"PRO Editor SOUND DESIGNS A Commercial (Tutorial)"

When I was starting out as an editor, I remember always wishing that I could just sit behind a professional editor and look over their shoulder all day while they were working on a real project. So that's what we're going to be doing today. I wanted to invite you along as I show you track by track how I built the sound design on a recent commercial that I finished.
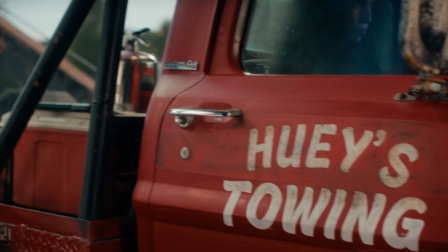There's a couple things about this spot that made it extra fun and challenging from a sound design perspective.
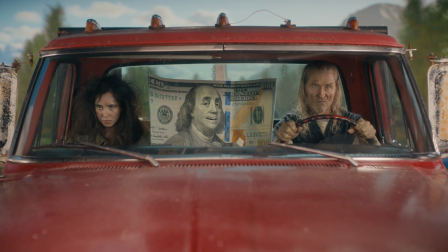First, the main character is 3D animated, so it relies heavily on sound to bring him to life.
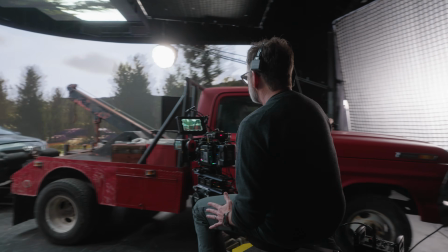And second, it was actually shot on a virtual production stage.
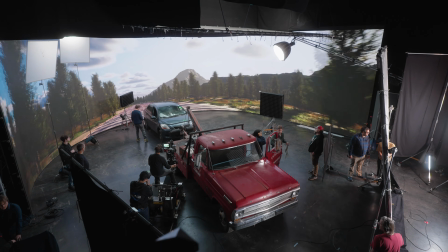So the truck you're gonna see is actually sitting in a studio with a 70-foot LED wall behind it, playing the moving background.
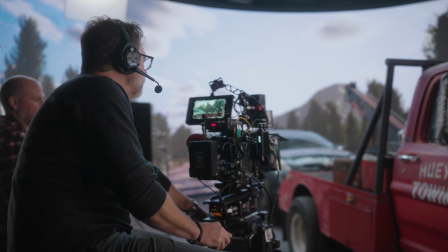Because of those two things, when I brought in the project to my editing software, I literally had no sound to start.
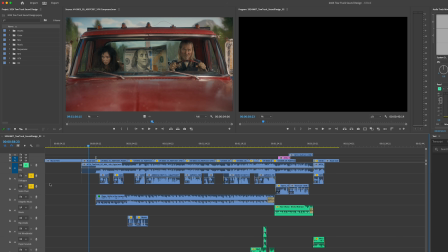So let's take a look. To give you a sense of the story, I'm gonna show you the whole spot with just the dialogue.
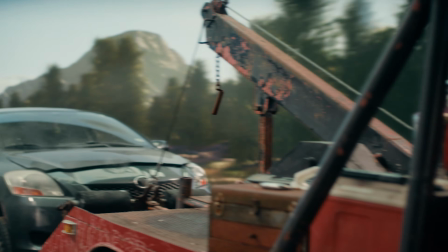Here we go.
Are you okay? You seem upset.
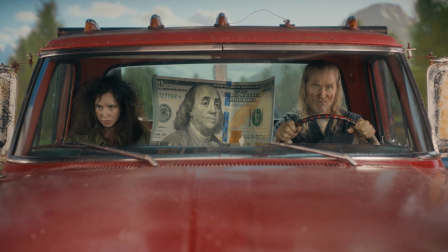Turns out you were right. Our car was breaking down and we did need a new one with a loan from America First Credit Union.
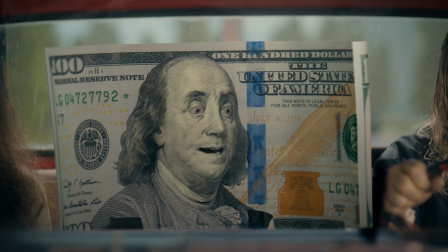Me saying there was no hurry and to wait was wrong.
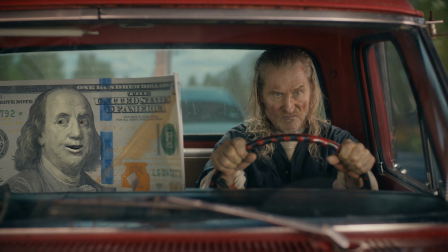Hey, on the bright side, we got to meet Huey.
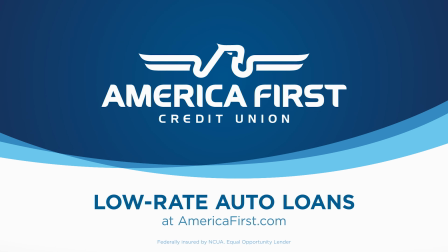Get your money working with a low-rate auto loan from America First. Huey, help me!
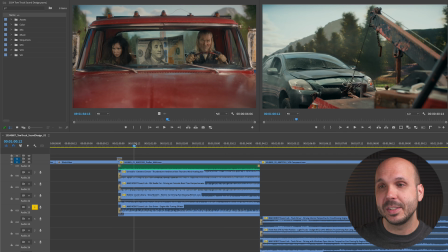I'm gonna mute the dialogue so we can go sound by sound. On this opening exterior shot, we wanted the sound to also have an exterior perspective. So let's listen to some of these sounds. First, we have a bus driver engine idle turning off sound. Then I actually have an electric car driving fast, stopping wheels is the name of this sound.
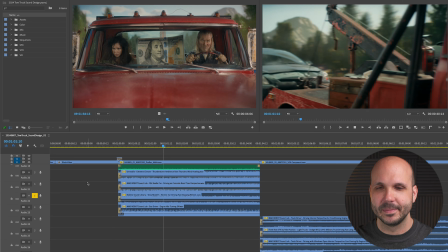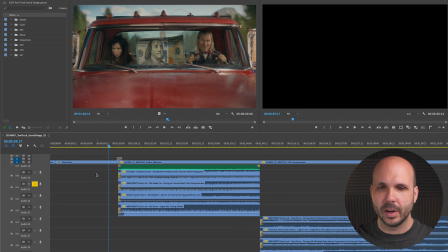Kind of adds some airiness. Old Beetle car. This is where we get in kind of the discomfort of this old truck. And then to add to that exterior sound perspective, we have some wind howling.
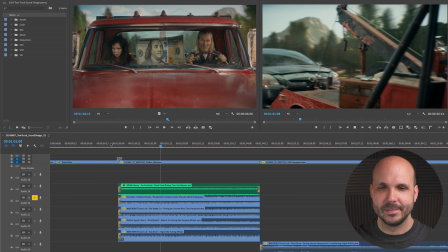And then finally, this last sound I want to show you on this opening shot is really important to the story. We wanted a sound that said car breaking down, and I think this did a pretty good job. It's like a gas release sound. Now the scene shifts to the interior of the truck, so these sounds should have more of an interior perspective.
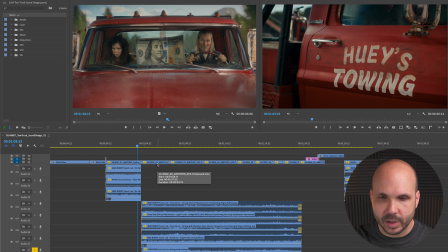We'll start with this old car driving down the road.
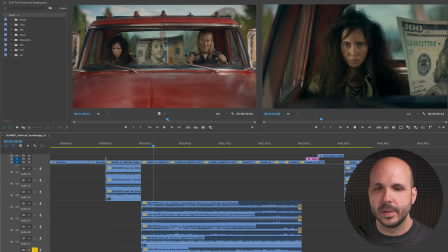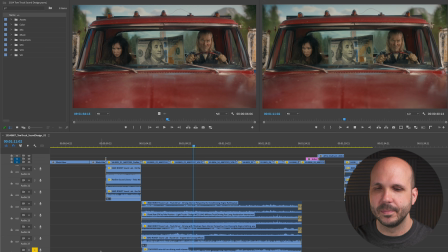I really love that sound. It really feels like an old rough riding truck,
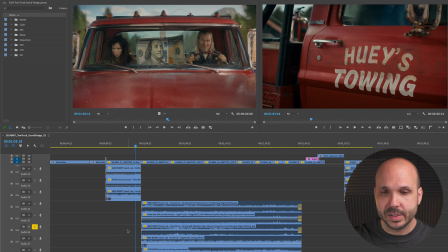which is really what we're going for to add to the comedy. This sound is called driving with windows open interior perspective.
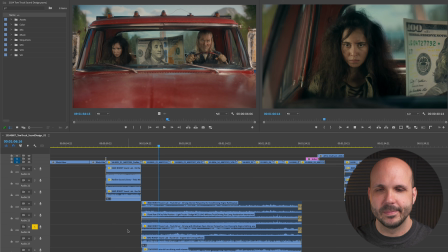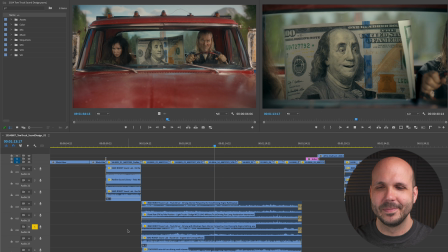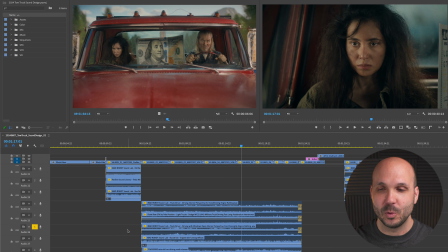I really like that sound. It really feels like you're in a rough riding truck. Now we have another truck. This is a Dodge military truck driving fast. Let's see what this sounds like.
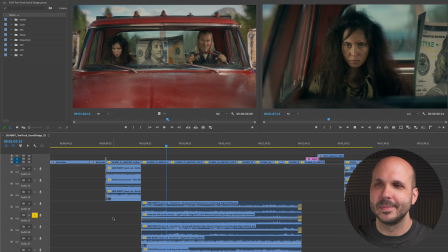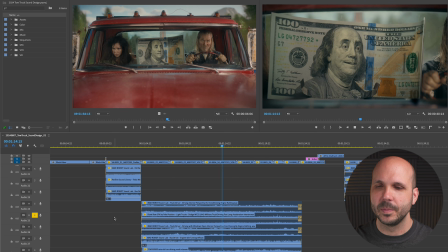I think some of the acceleration sounds in that add a really nice layer. And then let's check out driving interior perspective air conditioning engine rattling sound.